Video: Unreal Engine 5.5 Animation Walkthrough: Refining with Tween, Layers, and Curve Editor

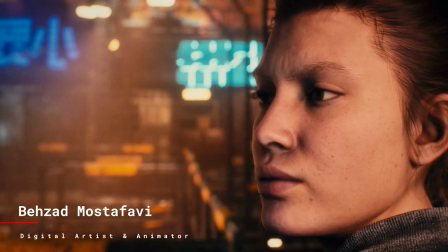0s
Hi folks! In this video, we'll take a walkthrough of how to modify animations in Unreal Engine using tools like Tween, Animation Layers, and Curve Editor.
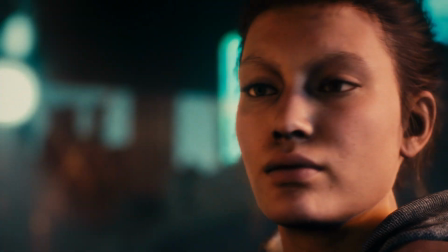7s
Whether it's fine-tuning details or creating smooth transitions, these tools offer powerful ways to bring your animations to life.
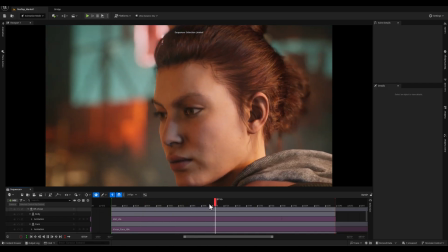15s
Let's get started! Now guys, in our level editor, we have a character in our sequencer, a simple animation looking forward, but I want to refine it in a way like when we're on this frame,
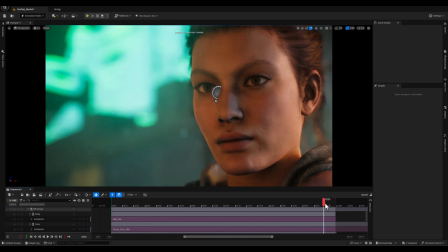28s
character look to the right side of the screen and then bring her head back.
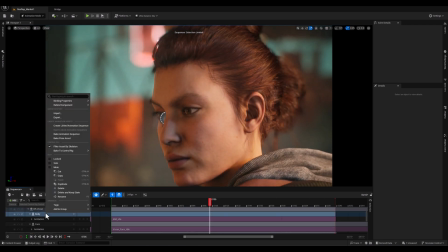33s
So what I'm gonna do is to bake the body animation to the controller. So I will right click on the skeletal mesh and we'll bake it to the control rig.
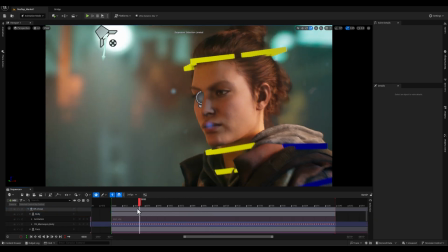44s
And once we've done with that, as you can see,
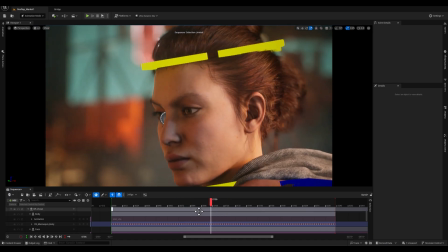47s
the control rig will be shown on your level editor with all the baked keyframes on each control.
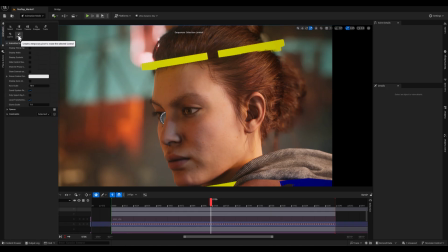55s
So the next thing is to bring the layer step.
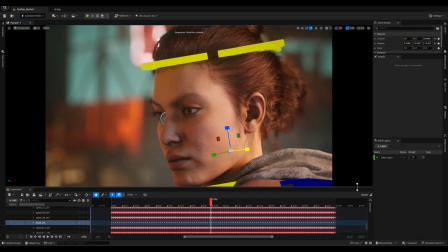58s
And while I'm going to select the head control, I will add a new layer and let's call it as head. And with that done, as you can see, a new layer has appeared on our sequencer. It's this one and the state is on additive.
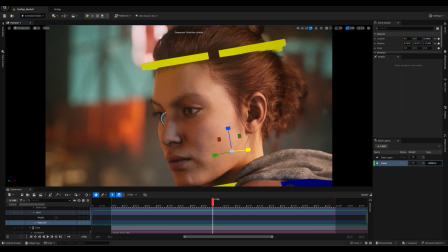76s
So the next thing that I'm gonna do before starting to modify, I will bring the Tween tool and it's right here. Now, let's bring this guy to like place it right here.
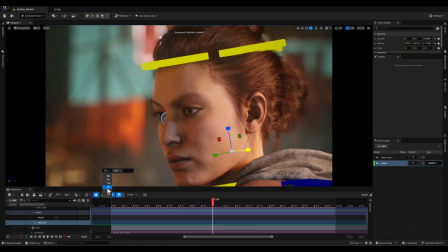90s
And we have a bunch of modes on this tool, but on this video, I will go with TW, which refers to Tween.
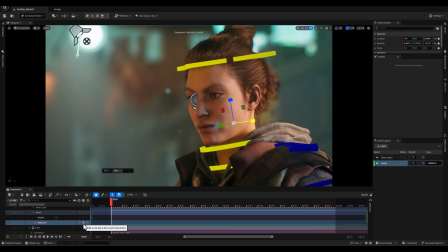98s
So now it's time to set our main pose keyframes.
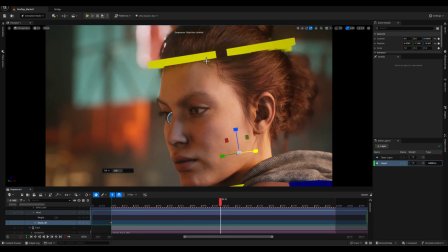103s
The first one is here without touching anything and let's set another keyframe right here
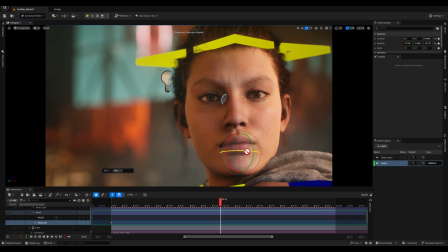109s
and I will rotate and tilt the head control to something like this.
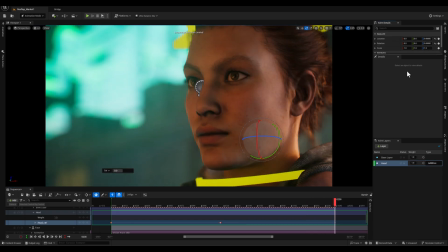115s
And let's add another keyframe and let's reset. And let me bring a bit down.
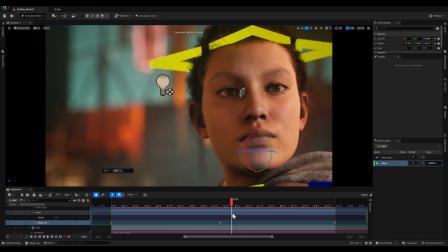123s
Yeah. And you know what? You can put your keyframes with S button on your keyboard.
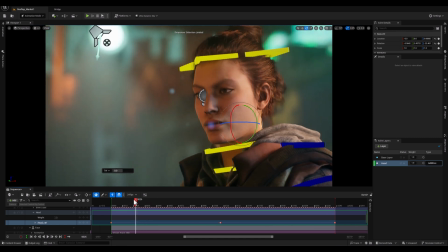128s
And just keep in mind that I want to try to create the best possible head rotation animation. And the point is to getting you familiar with the tools and the pipeline. Now, with that being said, let's bring our curve editor.
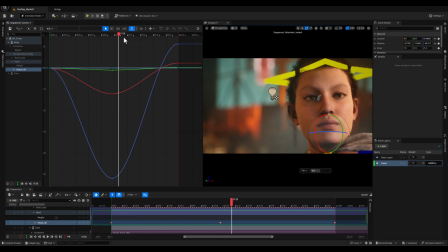142s
And as you can see in our head controller, the interpolation has done since we've used the smart keyframes. Now, the result is kind of floaty.
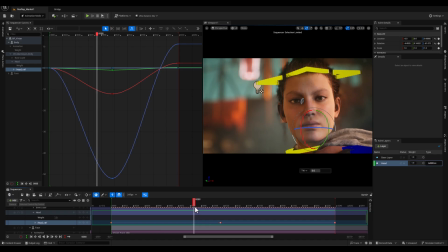152s
And in order to fix that, we need to put new keyframes in between the existing ones, and I will use the Tween machine. Now, this tool in Unreal Engine is a powerful feature designed to adjust the flow and dynamic nature of animations by interpolating between keyframes.
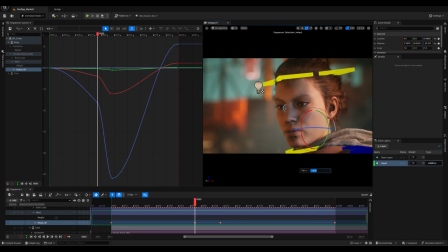168s
To start, I will add a new keyframe adjacent to the second keyframe using the Tween tool. I will apply a negative value, creating a slight anticipation on the head rotation.
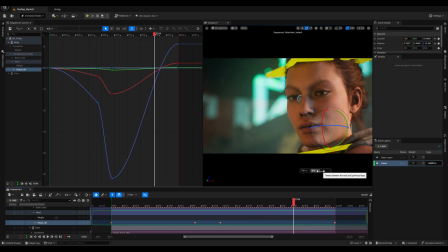180s
And next, I will repeat the process for the third keyframe. I will add a new keyframe nearby and once again apply a negative value using the Tween tool. This further enhances the anticipation and brings a sense of fluidity and energy to the animation. And the logic here is simple.
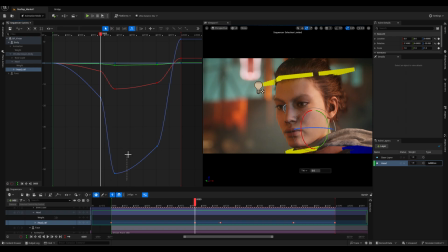200s
By tweaking values between keyframes, we can control motion arcs and timing, adding depth and realism to the character's action. Now, let's focus on refining the motion by working with the keyframe tangents. By default, the keyframes are set to automatic tangents, which Unreal Engine calculates to create smooth transitions.
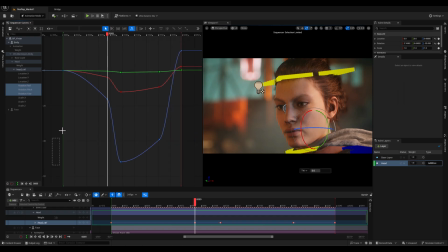219s
However, to gain more control over the motion, I will change all the keyframes to weighted tangents by selecting all of them and pressing Ctrl and W on the keyboard. Weighted tangents allow for precise adjustments to the curve's shape,
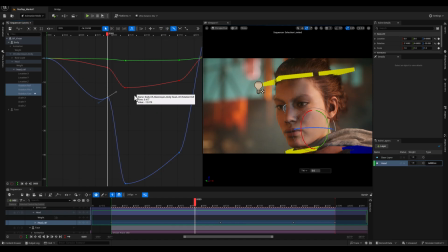235s
giving me the ability to smooth out transitions and avoid any snappy or abrupt motions.